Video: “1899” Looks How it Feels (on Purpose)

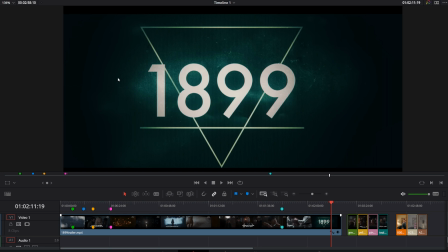Okay, we're gonna do another color grade matching to any ideas what it is? Yeah, it's 1899 from the creators of Dark. I never really got into Dark, but I gotta say, 1899 absolutely just blew me away.
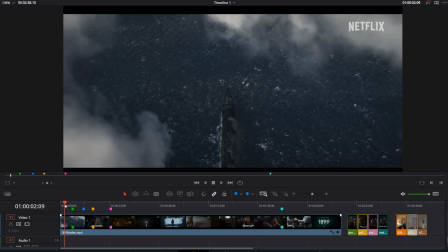I'm not done with it. I'm only in episode 6 because me and the person watching it
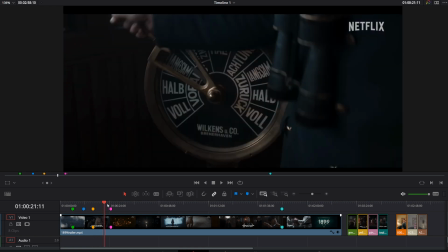together can only really get through one episode at a time because it's making our brains melt.
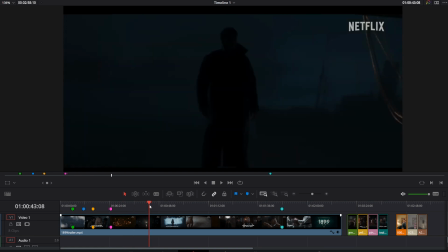Really pretty show, very interesting because they're doing. I guess I want to say there's 3 steps to this sort of video.
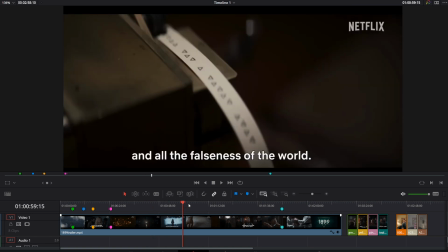It's going to be trying to analyze what they're doing and what they're going for,
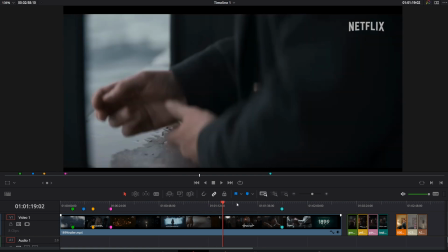and then figuring out a strategy, and then applying it to some just stock footage.
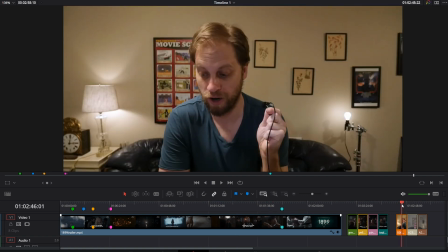So here's me making a face with some 8-bit footage.
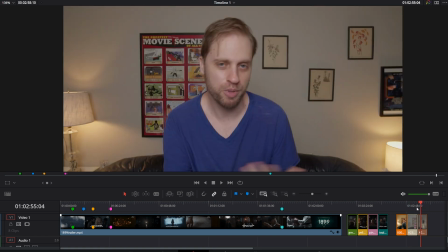Here's me making another worse face with some 10-bit footage, and here's me making some more face with different kind of lighting, but 10-bit footage.
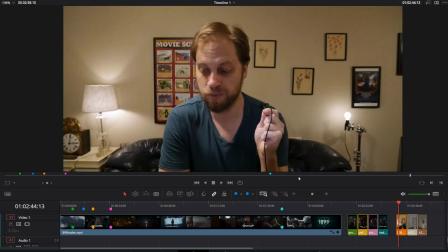I don't know if I'm going to worry about the 8-bit footage just because there's no point.
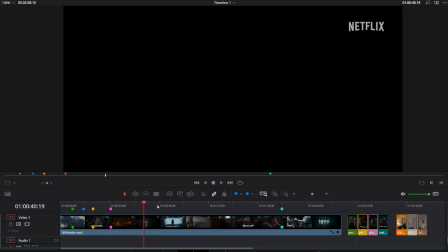But yeah, I'm very interested in what's going on here. So it takes place in 1899.
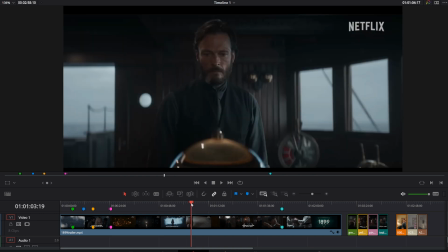So they're trying to do sort of a period vibe where it's sort of old and I wouldn't say dusty,
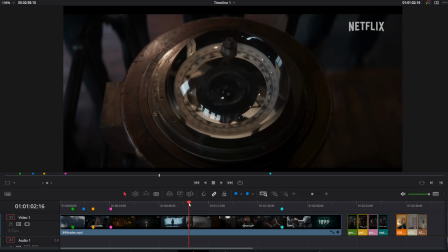but it's definitely got an edge, like a rawness to it.
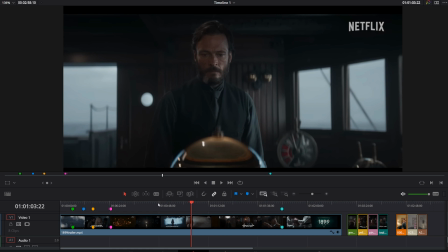And in addition to that, they're out in the ocean because they're on a boat.
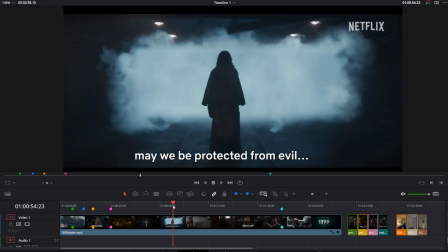So it's very blue, very gray. There's mist, there's spooky things happening.
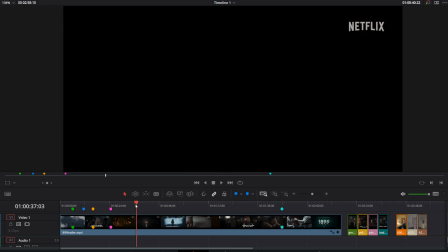A lot of indoors, a lot of outdoors, and basically it seems like there's sort of a blue in the low lights.
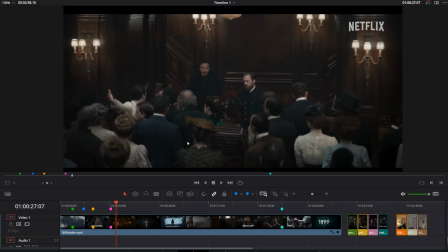So they are sort of doing a teal orange a little bit, but it's not the teal orange like you would think like Transformers. It's a lot more subtle and it's a lot more up to date. It's a very classy look, I gotta say.
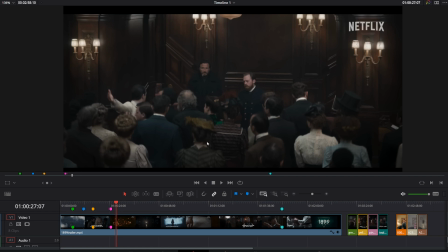So there's just a little hint of a little bit more teal in the low lights, and I would say maybe a straw, maybe not an orange in the highlights. But you can't really tell because everything exists pretty dark, except for the fixtures.
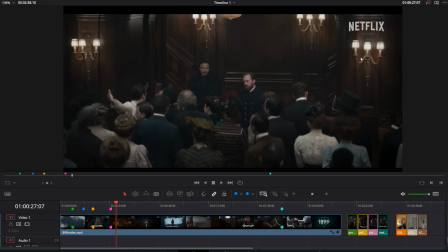The practicals are actually as bright as they should be. And so they're doing a good optical illusion that I keep going back to the Batman. I wish the Batman would do more, which is when things are dark, there's things that are actually bright enough so you can see stuff, and also faces are typically bright enough.
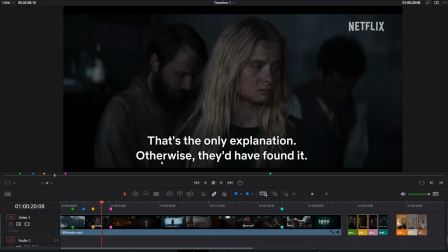And there's enough contrast in the image that you can actually see what's going on. So even though this is a fairly dark image because they're in the belly of the ship and they're sort of just getting porthole lights on them, you can still see what's going on. And again, it's very blue. So this is the idea is there's no lighting. This is just the cold light from the windows coming in.
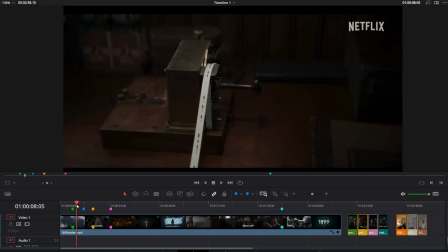And there's a lot of that. The other thing that they did that's so fascinating is little details that you need to see.
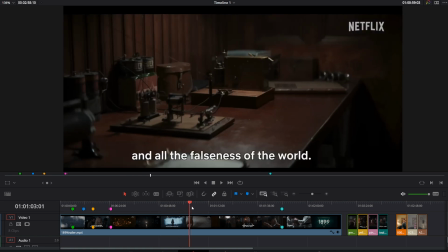Where do they have it? I'm just gonna watch the whole trailer now because that's what we do.
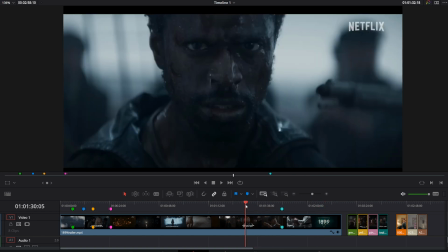Where's that shot of the ticker tape?
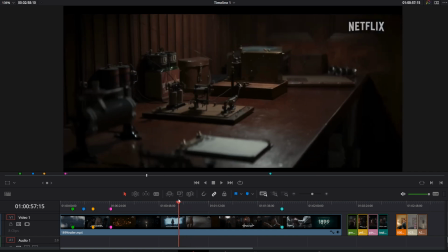Because here it is.
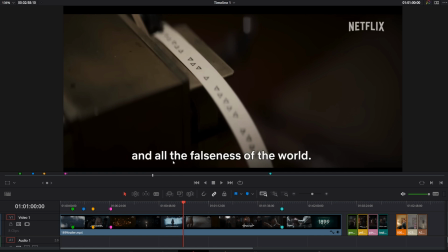So this is another good example of them just absolutely just understanding visual storytelling, which is it's lit correctly. Like there's enough there to know that it's bright, but it's not so bright that it's hard to see.
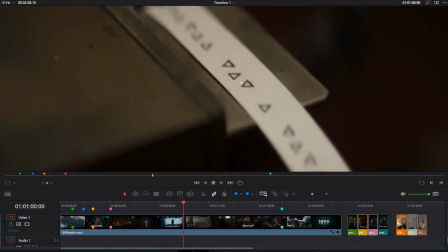But it's also razor thin focus, and so only these little 3 triangles here are actually in focus.
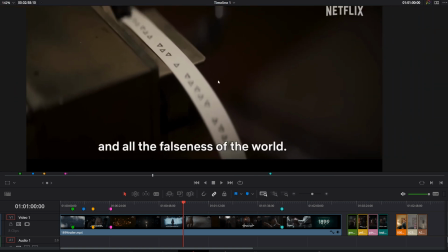That's wild, and they do this all the time. Ignore the artifacts. That's just because I pulled this off of YouTube, and this is obviously the worst version of this image.
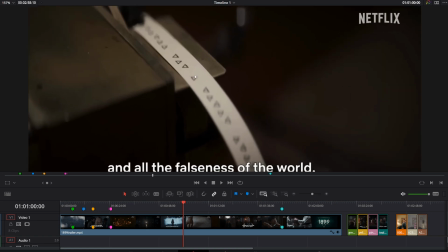But yeah, so there's that going on too. So they're doing a bunch of things.
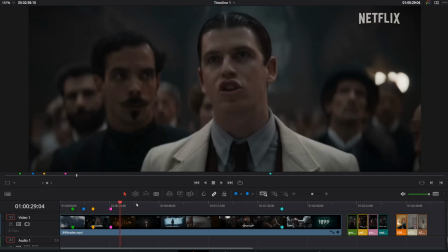Most of it is playing with light and use of practicals, and so there's a lot of this.
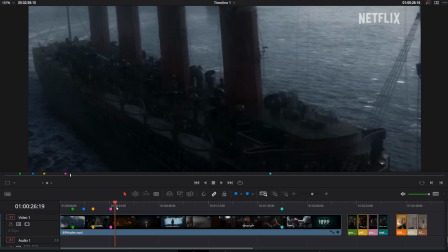And let me see if I can get to the underground thing.
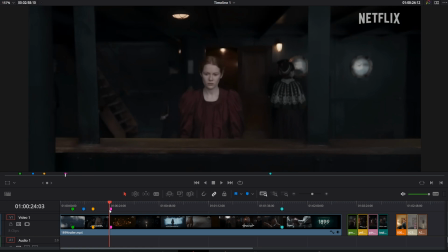I see it here, but I don't know if I can get to it. Yeah, okay. So this is the engine room.
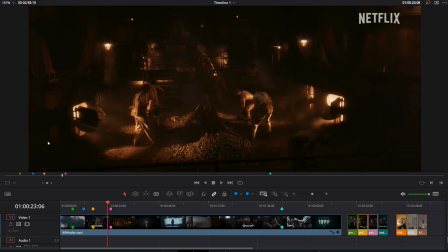Again, they're only lit by the boilers, the coal boilers, and a few lanterns. And so this is basically a monochrome, or not a monochrome, but a two color system.